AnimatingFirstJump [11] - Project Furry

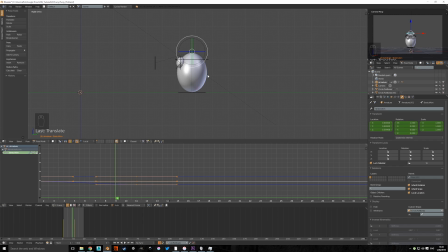[8:15]
Okay, this frame just needs to be here. We need to have a keyframe here.
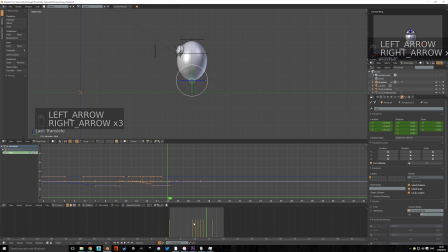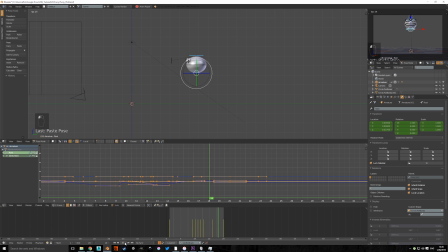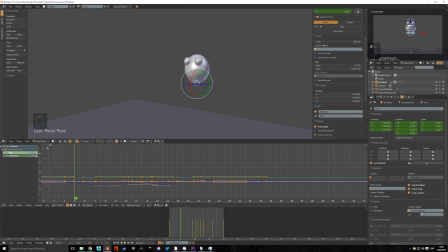So as you can see now we get this fun animation of the ball bouncing,
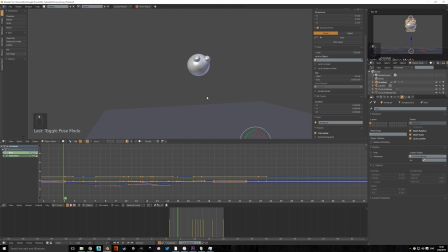[9:13]
and it has so much more character than when we had it with a rigid, when we had it before,
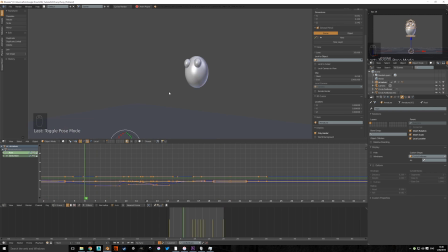[9:26]
when we had it without the squash and stretch effect. I'm thinking maybe we could even exaggerate it even more. Let's give it a try.
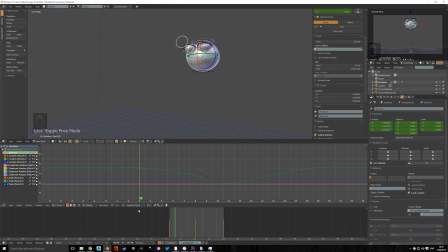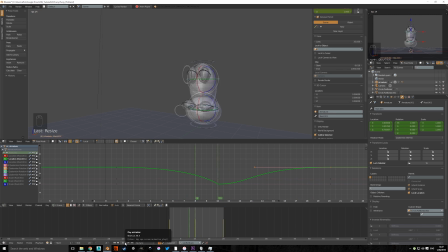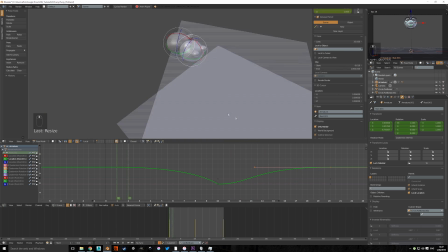[10:12]
As you see, I've increased the pause on the top,
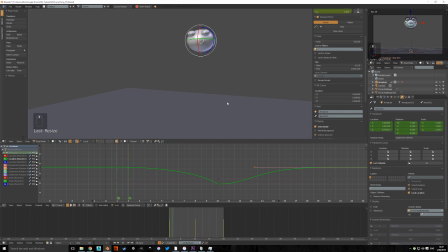[10:16]
which is a bit less realistic, but to me seems like more fun.